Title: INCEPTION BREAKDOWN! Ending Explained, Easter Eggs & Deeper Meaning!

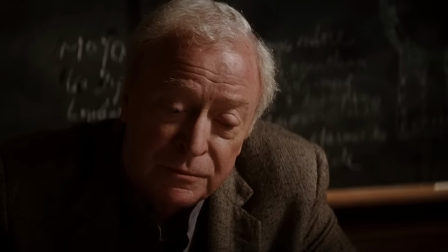(12:27)
Cobb still believes this reality is controlled by external factors. The truth is, our reality is something we choose.
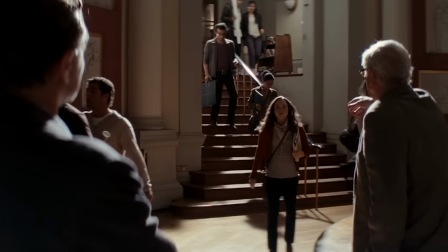(12:34)
Miles introduces Cobb to a new architect, Ariadne, Ellen Page.
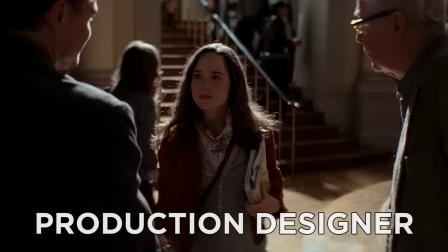(12:38)
Now in the filmmaking metaphor, Ariadne is a production designer, the artist who conceives the visual aesthetic and language of the movie.
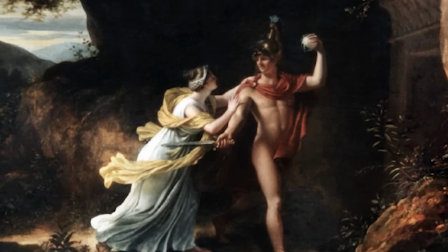(12:44)
The name Ariadne alludes to Greek mythology, the princess daughter of King Minos, who aided the hero Theseus by helping him navigate the labyrinth and avoid the Minotaur.
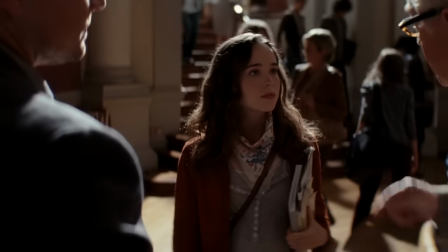(12:52)
This Ariadne helps Cobb navigate the labyrinths to escape his Minotaur.
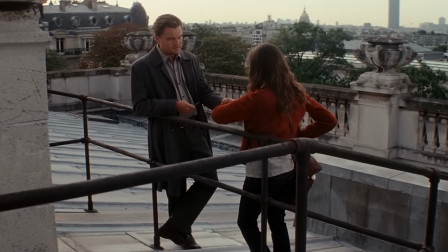(12:57)
Cobb tests Ariadne by telling her to design a maze on the spot, and she succeeds ultimately by ignoring the graph paper grid,
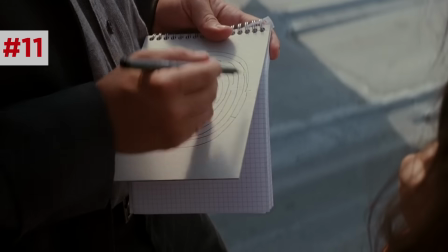(13:03)
thinking literally out of the box, designing this circular maze, which is actually a similar layout to King Minos' labyrinth and lots of artwork.
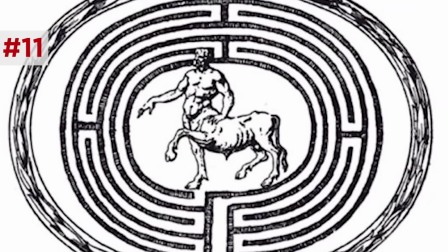(13:11)
So in various Greek myths, a maze represents the journey of one's own enlightenment, and to navigate the maze is to confront your darkness.
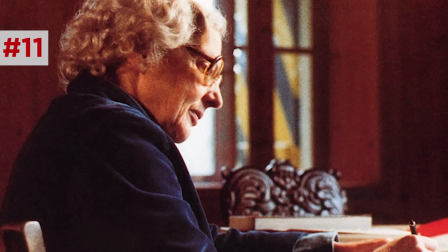(13:18)
According to psychologist Marie-Louise von Franz, mazes are symbols of the subconscious mind, with the winding paths and dead ends reflecting our wandering thoughts.
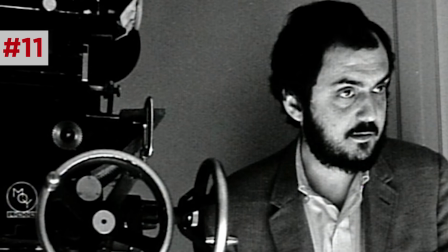(13:27)
Stanley Kubrick, who perhaps influenced Nolan more than any other filmmaker, adopted this maze concept in his film The Shining,
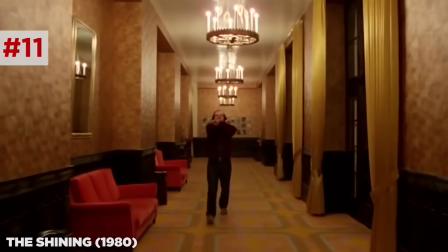(13:34)
in which the hedge maze and the maze-like hallways of the Overlook Hotel paralleled Jack's mental state,
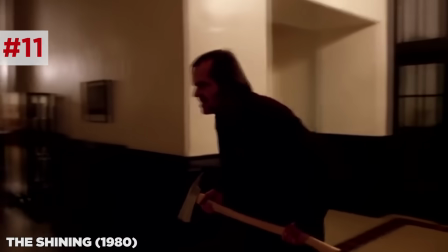(13:39)
with his disorientation in that maze reflecting his insanity.
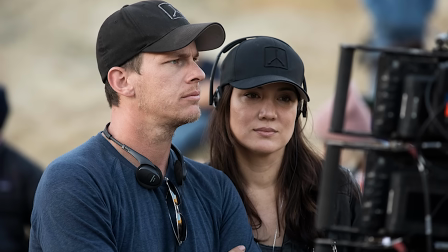(13:42)
Nolan's brother and sister-in-law, Jonathan Nolan and Lisa Joy, also used this maze conceit with their show Westworld,
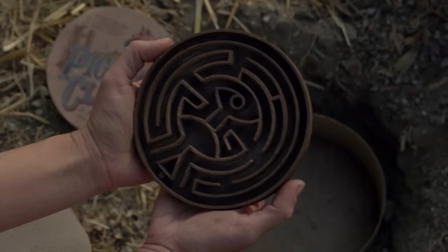(13:48)
in which mazes represent an inward journey toward an awakening into consciousness.
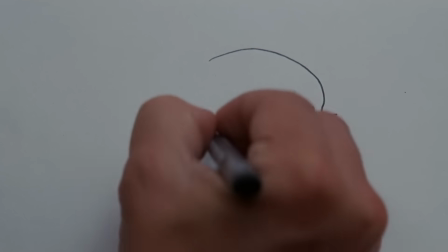(13:52)
Cobb explains to Ariadne how dream sharing works, with a diagram of the cycle of creation versus perception in our mind,
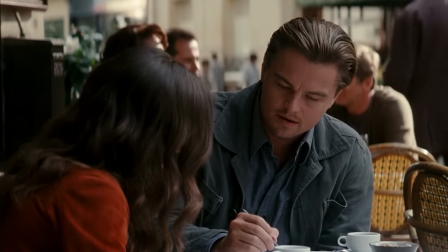(13:59)
and how they get in between that process visualized with a line.
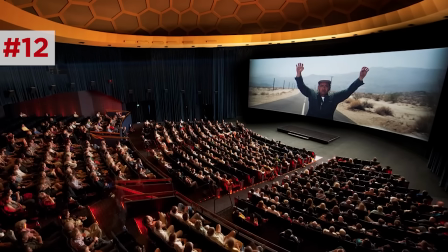(14:02)
Extending this filmmaking metaphor, the line is like a movie screen, a literal projection of a simulated reality for the mind to perceive.
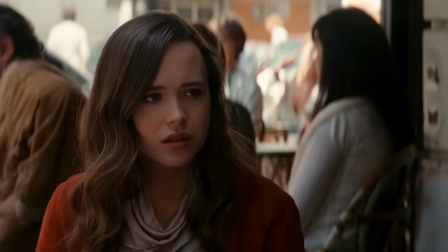(14:09)
And Cobb underlines this point.
You never really remember the beginning of a dream, do you?
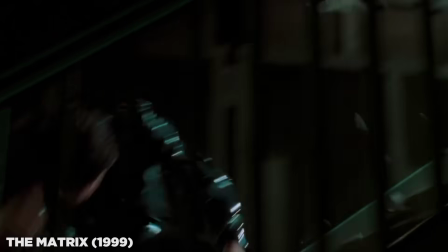(14:14) You always wind up right in the middle of what's going on.
Similarly, film scenes begin in the middle of the action, or the Greek term in medias res.
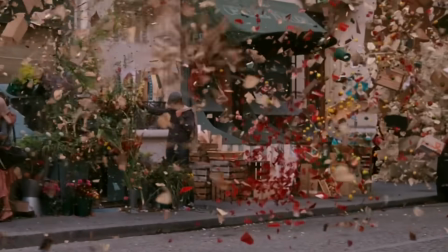(14:22)
Ariadne's awareness shatters a dream, and cinematographer Wally Feister used 6 high-speed cameras to capture the exploding debris at 1,000 frames per second.
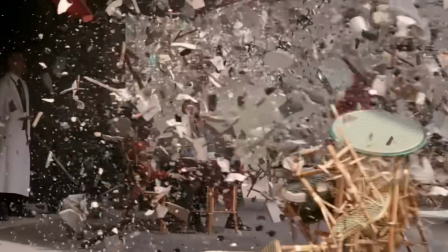(14:31)
They also used VFX to help accentuate all the debris.
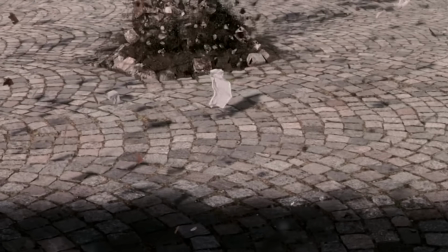(14:33)
And notice this piece of paper as it gets pushed by the geysers of the street as if it was underwater, similar to the water collapsing Cobb stream earlier.
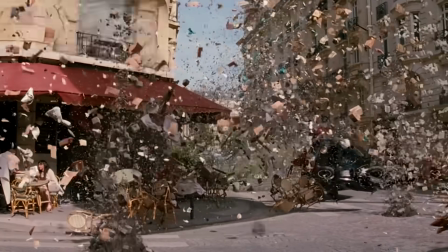(14:41)
Ariadne now sees this in slow motion because she's still in the dream dream, and now it explodes to the speed of reality above, which is slower from her point of view.
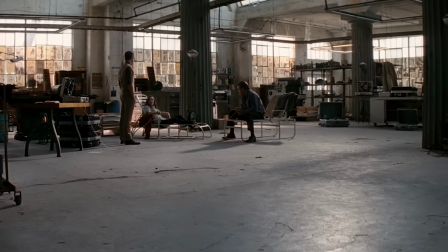(14:50)
Above, Arthur explains, That's why the military developed dream sharing.
It was a training program for soldiers to shoot and stab and strangle each other and then wake up.
So here Nolan sticks to his insistence of real-world practicality, like he used in the Dark Knight trilogy.
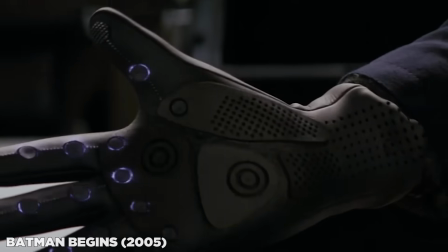(15:04)
Like all of Batman's technology, no fantasy tech exists just because. They're all justified in things like military research.
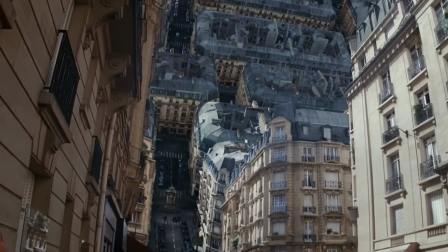(15:11)
They go back in the dream and Ariadne folds Paris on top of itself, creating this impossible architecture inspired by M.C.
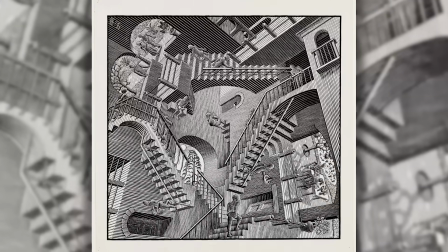(15:17)
Escher, whom Ariadne also references by using Escher's Droste effect to create that bridge. One reason the visuals are so eye-popping was the effort that the VFX artist put into the geometry of shadows.
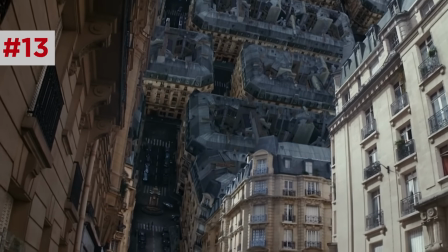(15:28)
The surreal angles of the bending skyline feel more vivid to us because of the perfect timing of the shadow lines that spill over the facades.
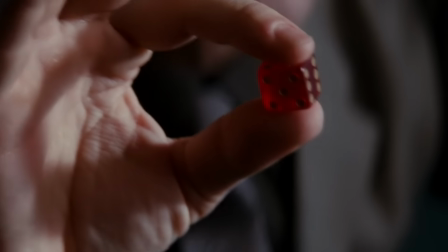(15:36)
Really, proper lighting is the key to good VFX. Arthur shows Ariadne his totem, which is a loaded die, which always lands on the number 5.
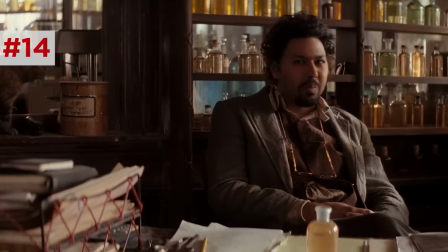(15:44)
Similarly, Arthur is the 5th member of the team in terms of how deep they all go, like Yusuf is the outermost dreamer at number 6, Arthur at number 5, and so on and so on.
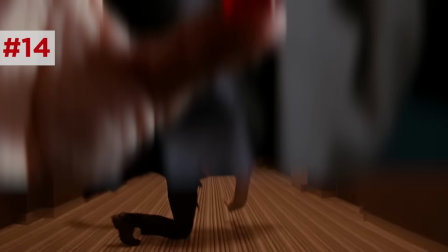(15:53)
And when the hotel rolls, Arthur tumbles, like this loaded die does, but he always keeps his center of gravity. This whole totem character parallel also applies to Eames, Tom Hardy, the forger of this team.
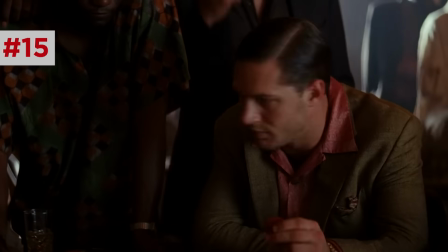(16:04)
It's implied his totem is his poker chip, you see him flipping around that on his fingers a lot. The flaw of his totem is that he misspelled Mombasa with 2 S's,
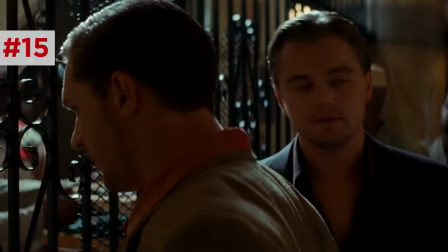(16:12)
characterizing Eames as a risk taker and a mimic, and he bets on unlucky number 13 because he thrives under chaos.
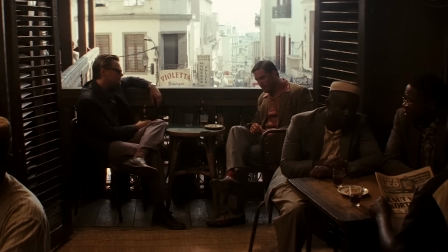(16:18)
In this filmmaking metaphor, Eames is the actor of the group, the big ego smartass, but also the one with the sharpest understanding of human psychology.
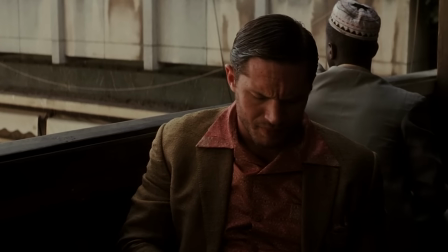(16:26)
It's Eames who unpacks Fisher's complex daddy issues,
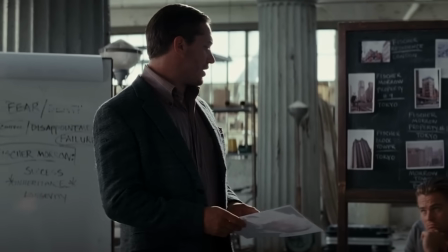(16:30)
the way great actors can invigorate and find the truth of otherwise hollow scenes, and use props to great effect.